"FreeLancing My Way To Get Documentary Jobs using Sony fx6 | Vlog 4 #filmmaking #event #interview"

Right now I am currently on my way to go film a mini documentary and this particular client of mine actually came from a referral. My friend put me on to this person who's in a band who knows other people who are in a band and they're looking for videography work. So I'm going to go meet them in person. It's about like 20 minutes away from my house. I think today we're just going to go over the project as a whole and then this client wants me to meet somebody that he knows that travels the world and does music and stuff.
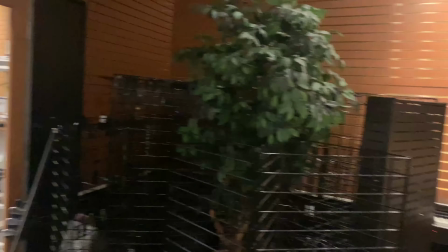26s
So as you can see right here this is my current cart that i have and it is by far not practical at all and it does not work
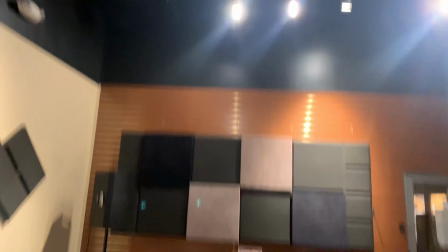33s
at all but i'm definitely looking into getting a better more efficient cart this is the room that i'm going over these lights up here gave
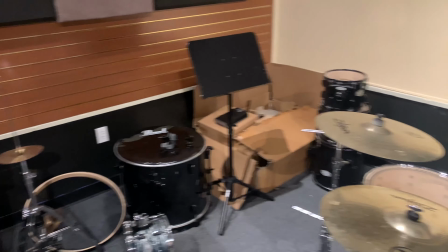40s
me a big issue i'll talk about later in the video but so far this room that they give me for the interview it's pretty spacious
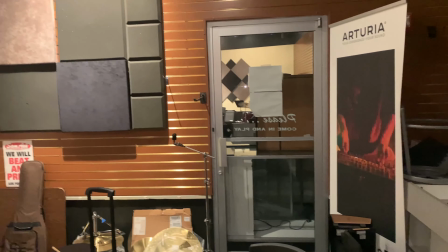46s
it's pretty big there's a lot of depth i can create in this shot so i'm very excited so as you can see right here i am beginning setting
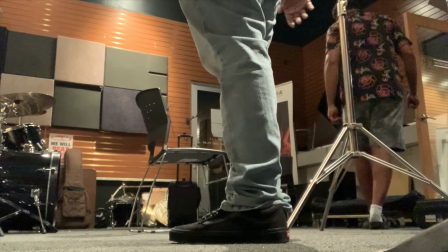53s
up everything for this interview i'm going to be using two lights i'm going to use an aperture 300d as my key light and then an amaran
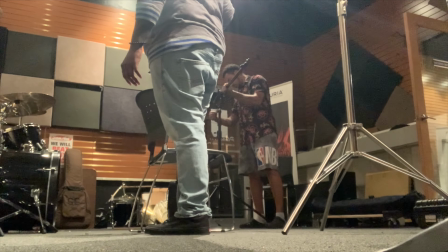59s
60d as my hair light well that's what i thought at least but as you can see right here the client is actually talking to me a lot
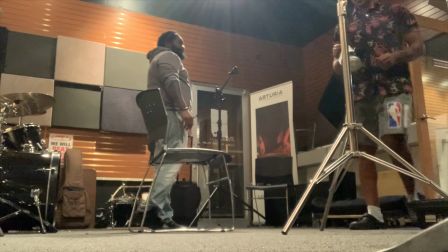66s
and there's nothing wrong with that but i typically don't like when the client is trying to talk to me while i'm trying to set up because i just
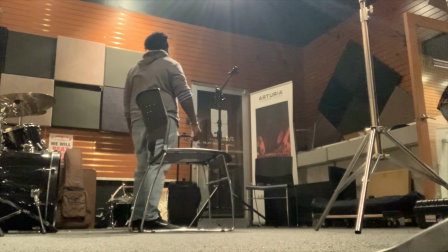73s
cannot multitask like i if someone's talking to me i cannot focus on two different things like and i don't want to miss anything in this
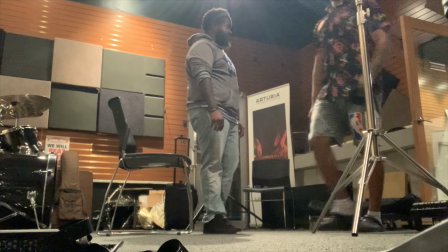80s
shoot i want to make sure everything is properly lit i want to make sure everything is properly working the audio sounding good the framing is good all
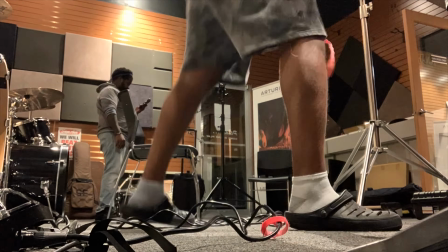86s
that but so as you can see right here I'm setting on my key light the Aputure 300d and I'm having a big issue with the wiring
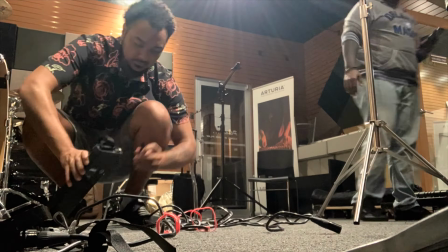92s
I guess with Aputure brand lights you have to set up the wires a certain way and they need to be plugged into a certain outlet
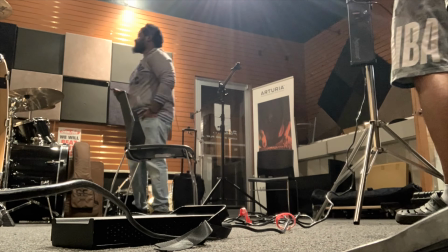99s
I guess I don't know if it's just mine but if you don't plug them in I guess a correct way the light won't turn on and I was
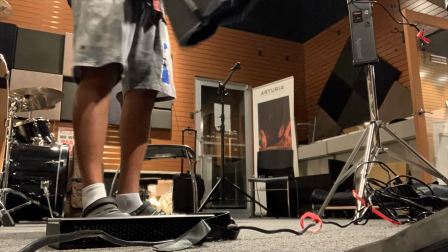106s
struggling to figure out which was the correct one because I was just panicking but at this point you can see right here I'm using the older softbox and
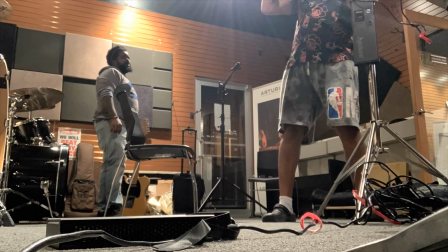112s
this softbox is horrible if you know anything about the older aperture softbox they're very painful to put up but that's what i use for now
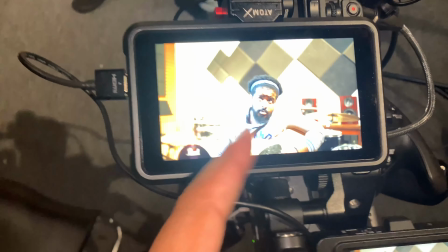119s
and it gets the job done so for this setup right here doing an interview style i got the fx6 right here as my a camera
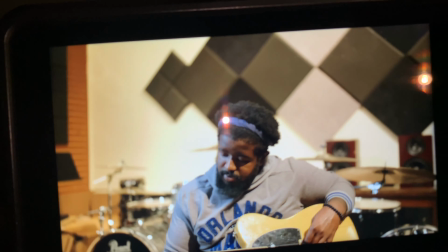125s
i have a 35g master i'm gonna shoot let me know in the comment section below if you guys think this frame is good i think it looks good
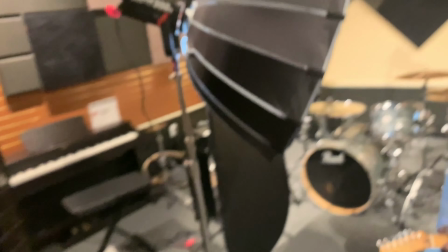132s
for the most part i got the boom arm boomed out over here i'm running the light show on an aperture 300d that's my key light for him for
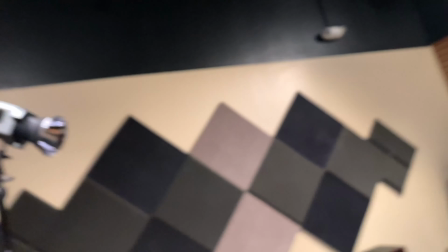138s
the subject and then i noticed that because the lights in here they're more of a warm tungsten color this is where i kind of wish
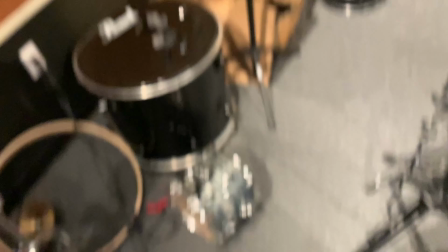144s
i had a bicolor light to really help me out in situations like this i had a hair light going on but the hair light was just too
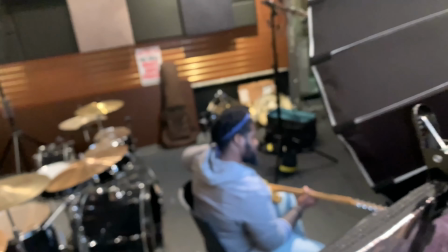151s
bright the amaran 60d even though it was only at one percent it was just casting too much light on his face and it was just making
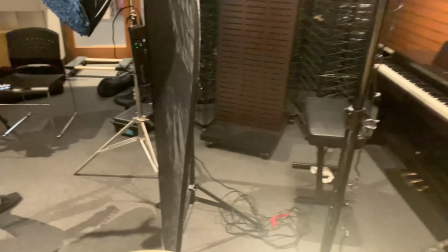158s
it it wasn't making as soft as i wanted it to be so i tried to add some negative feel on this side of his face but i can't get it any
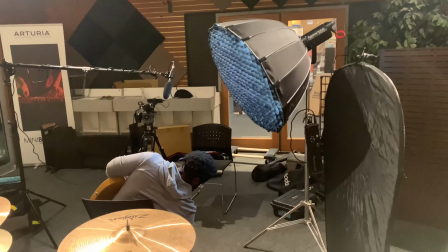165s
closer i would have to either move the camera more closer or i would have to use a different focal length but i
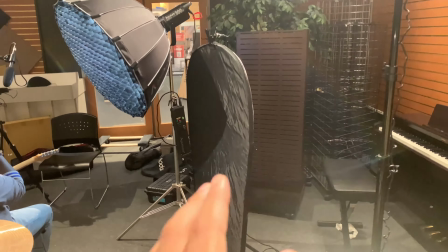172s
like the 35 so i don't really think that the negative feel is doing too much but it is adding a little bit more contrast to
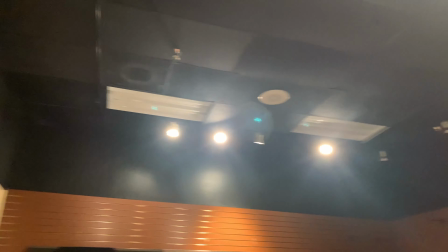179s
the side of his face giving it a little bit more shadows again the lights in here are really not the best but we're gonna make it work and
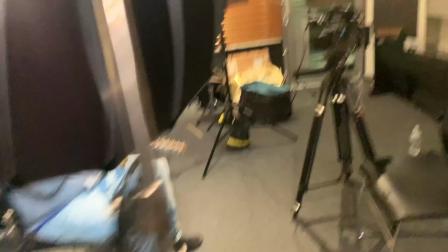186s
i'm officially ready for the interview aperture 300d only at 10 and this is oh i also got a wireless
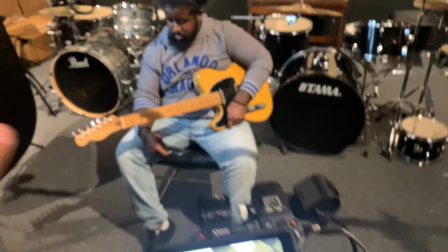194s
mic hooked up to him too as well for backup audio just in case if anything happens to the first line of audio so let me know what you guys think does this frame look
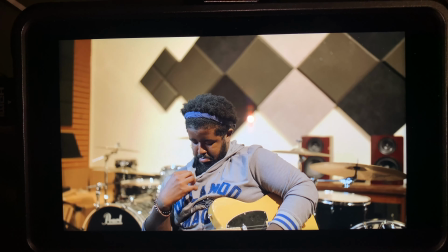203s
good I think it does